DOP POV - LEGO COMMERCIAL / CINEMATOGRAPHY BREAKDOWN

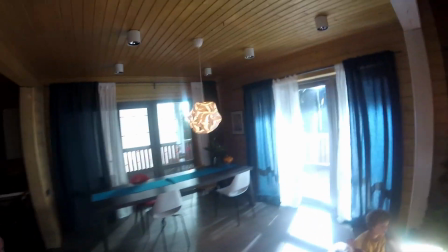987s Oh, they're blowing through the beam which lights the smoke. That's the problem.
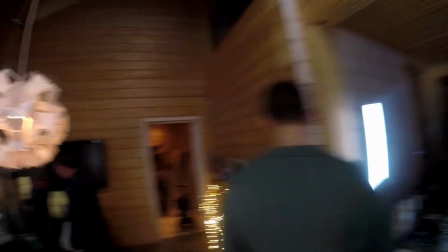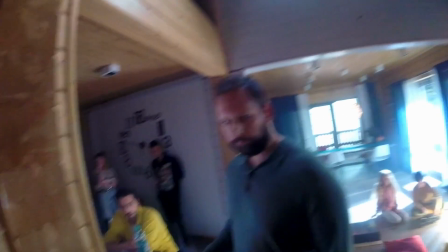997s We should not be blowing through the beam.
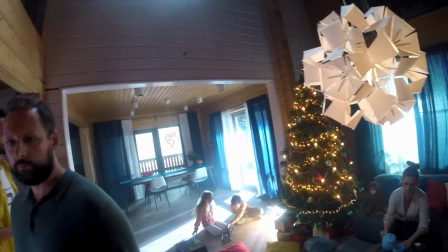1003s We better be blowing from the face. You see? It's blowing through the beam.
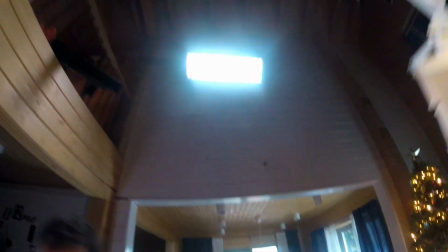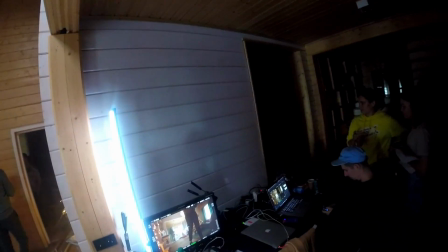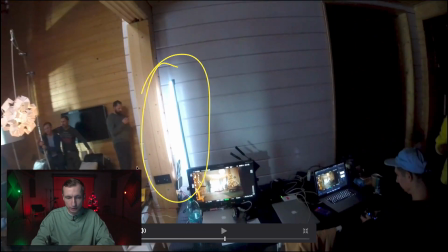1019s
We also hid a small astera here behind the corner that was lighting the dad.
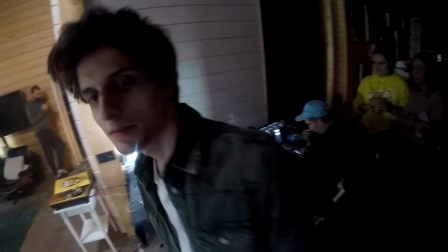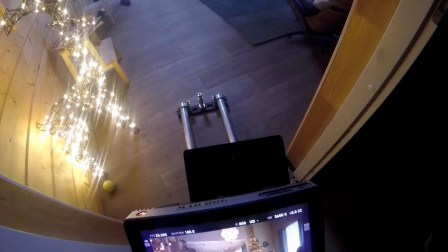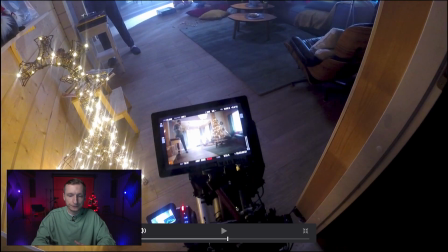1039s
And I wanted to somehow diversify the foreground initially. This chair was closer and was overlapping a part of the frame, so we were kind of appearing from behind it, which looked pretty cool.
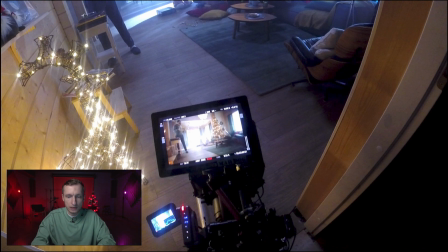1051s
But the client asked me to move it away. I myself suggested to place a toy deer there instead, but it reflected the light onto the side right here, which I later darkened during color correction, because I love it when the camera appears and drives through some dark object standing in the foreground.
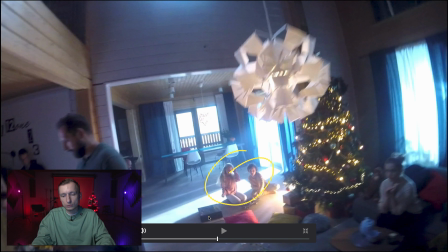1068s
Also, when the children picked up a toy according to the plot, it was written that some kind of glow was supposed to be directed at them, as if the headlights of the car were lit. They pick up a toy and such a magical light shines upon them. That is a New Year time, magic is all around.
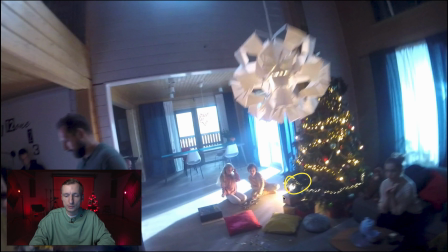1086s
For this, we put a sky panel S30 under the tree, hiding it behind boxes, and controlled it from the phone. We turned the light on the moment when kids pick up the toy. So there was a warm light imitating the headlights of a car.
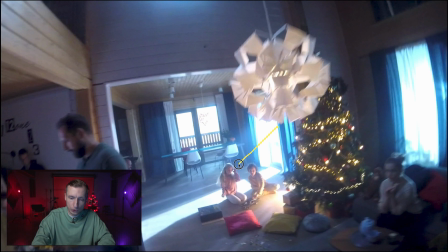1107s
The children were sitting in such a way that the edge of the beam touched the shoulder and it was outlining their silhouettes. Plus, due to the fact that there was a smoke behind, they were more highlighted.
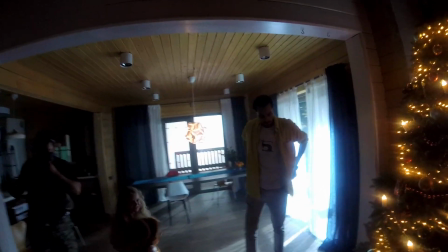1127s So we're here. We'll steal some of that light for the backgrounds. Do we have a 28 glow box by chance?
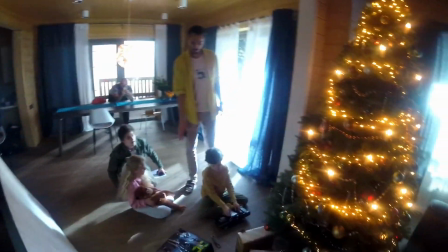1135s Closer to the tree, to me.
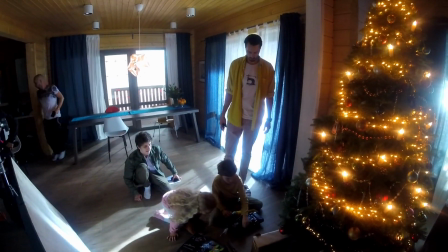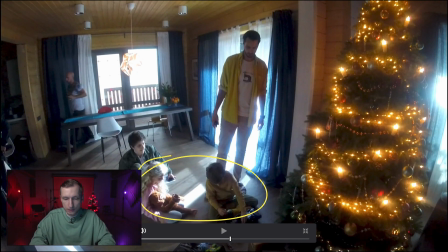1142s
Then we moved closer to the children with our slider. The light scheme here remained unchanged. The beam was directed at the girl.
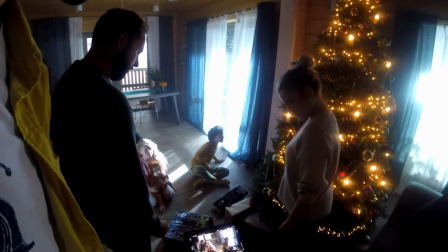1156s Stand here. We will be moving backwards, so you probably won't have to move, but you will need to make this movement.
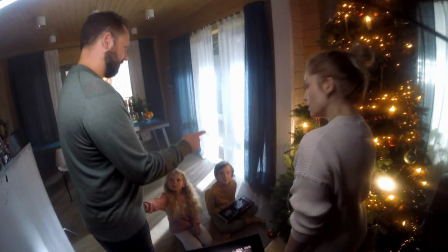1168s Are kids ready?
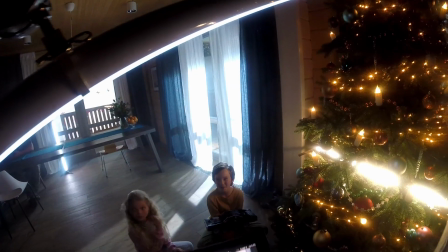1174s Silence. Get ready. Let's go.
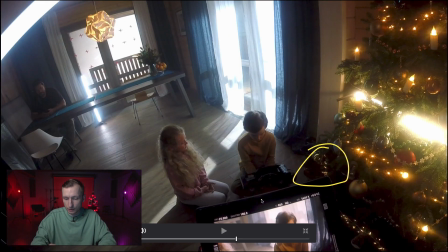1183s
Also, instead of the sky panel S30 that was lying on the floor, we put a astera with a warm light right inside the tree that imitated the light from the tree decorations and lights.
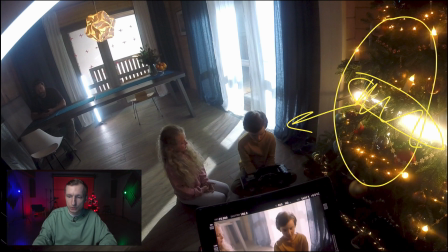1194s
In addition, it provided an extra key light from the side to the characters. We continued using the window as backlight, and I also put one Astera behind to provide an extra backlight to the hair and the boy's face.
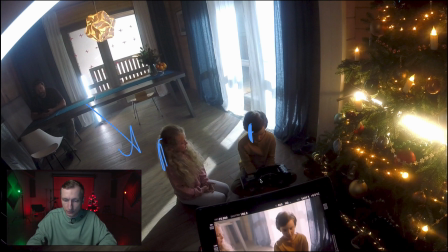Another Astera was located above the camera in order to deal with a shadowed part of the face.
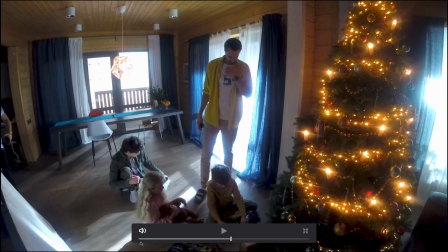1230s
I tried reflecting it first, but it did not work good, and some beams seemed to be crossing.